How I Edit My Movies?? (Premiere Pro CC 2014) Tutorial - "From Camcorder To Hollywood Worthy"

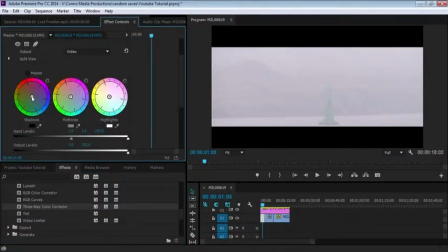I've just never... Never used this. I've heard about this. I've watched videos on this. But I'm going to try and use it myself. So if you think I'm going crazy as well, then you'll know why. Because I've never used this before. No, I'm not going to do it like that. I'm going to use... Yeah, I get the point. Nah, I don't get the point. Right, I'm going to turn this to sort of greenish.
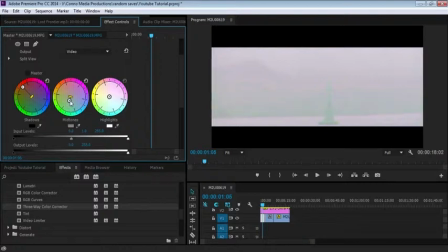Don't go to the top though. I'm trying to... No, I'm really ruining this. That looks okay. Now, you can also fiddle around with input levels.
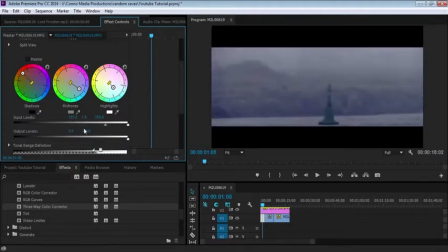Now, I'm trying to give it a dark look. Nah. Now, that looks amazing. I've got to admit, I'm trying to give it a really dark look.
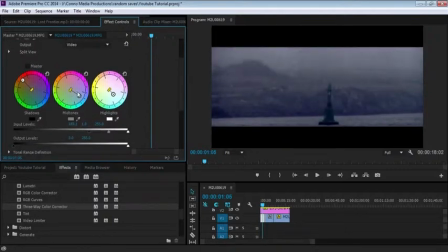And you know what? I've just sold it there. I've really just sold it. That's what it's trying to create, a sort of dark hybrid look. As if it's the nighttime in the sea or something. And that's basically what I just pulled off there. So, what I'm going to do is I'm going to copy this three-way pass.
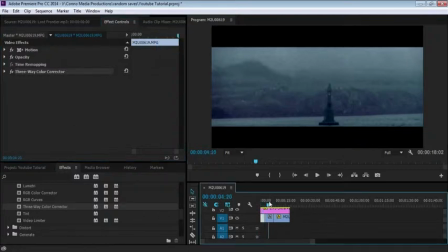Three-way colour correct, and I'm going to paste it on the end and see how it works. That doesn't really work there.
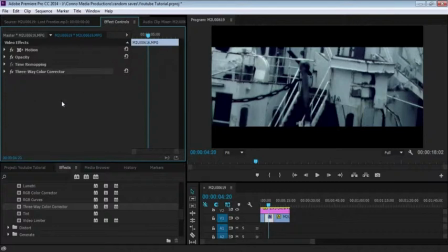So if you have that issue and you want to paste it over, edit your input levels if it's not going to quite work.
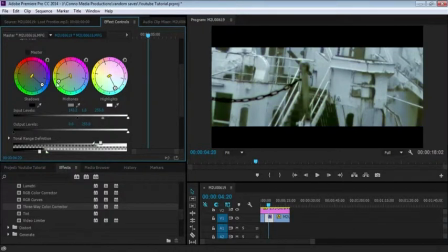And then this tote looks like it's underwater. Okay, now I'm going to be crazy, but I'm not sure that's going to work.
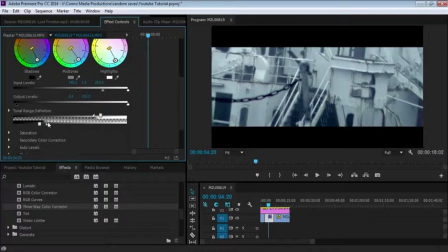Yeah, it is. Yeah, it's going to work, thankfully. I may be messing around with the wrong settings here, but I'm not the judge of that, am I?
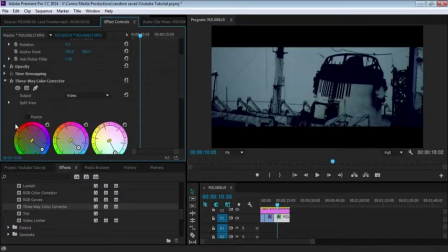Whoa, that is bad. That just looks awful. That doesn't look that bad.
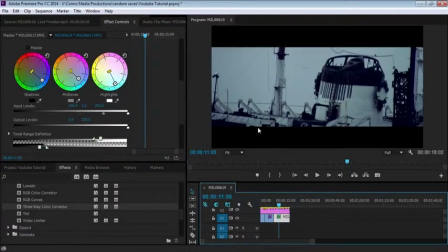It fits. I'm actually quite proud of that. I'm going to pull the output level slightly to give that eerie look.
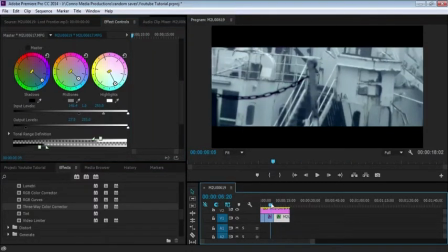I'm going to turn the input down slightly.
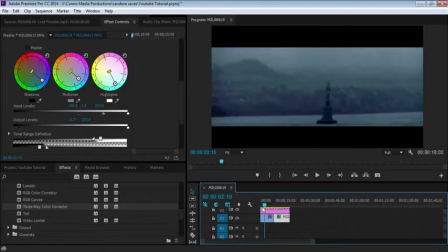So yeah, that's what we got there. So if you just watch this.
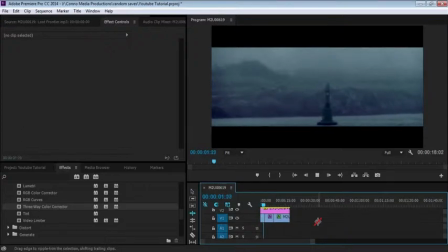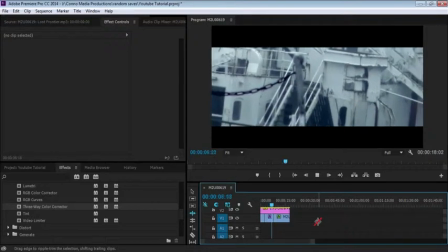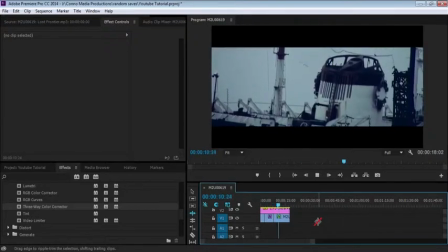That's cool. I like that. That is pretty good.
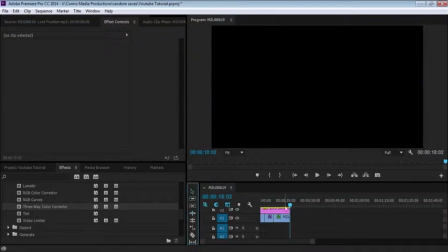Now, it's still missing something, because there's nothing happening at the end of that clip.
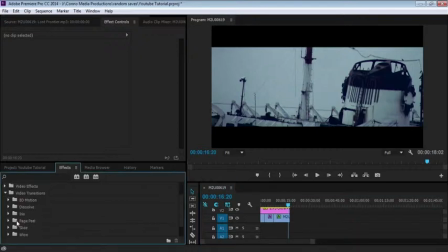So, we're gonna turn dip to black on.
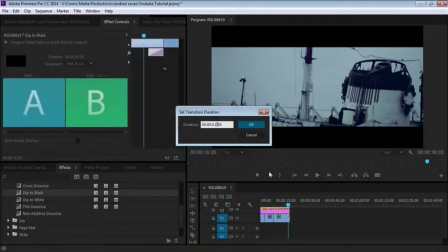Now, I'm also gonna improve that by extending this to 5 minutes.
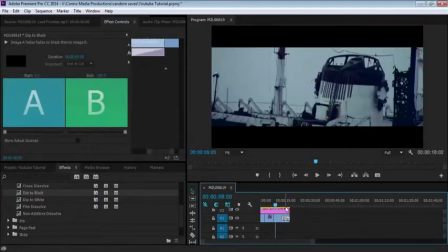So we got this.
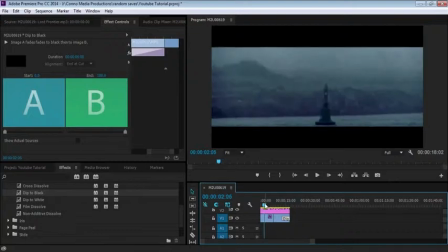Okay, so I hope this helps. I mean, in this video, I've basically showed you how you can take a camcorder footage and still make it a variable level of cinematic look that's usable.
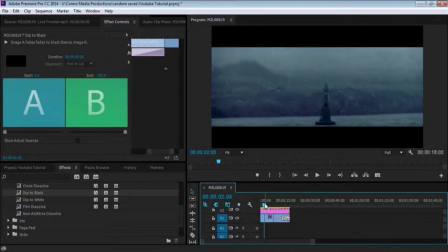So yeah, I've showed you how to cut and place things, put anamorphics on correctly, and at the same time, get a cinematic look out of a camcorder. I hope this helps. It might be a bit misleading. This is my first tutorial. I'm not sure how it's going to end up.
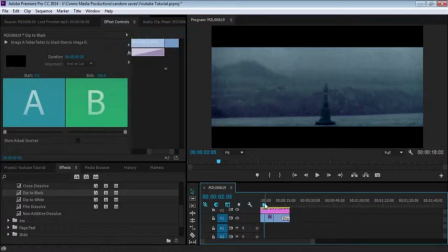But I think it went alright. My next video is up to you people. I mean, it might not be. I mean, but there is an idea.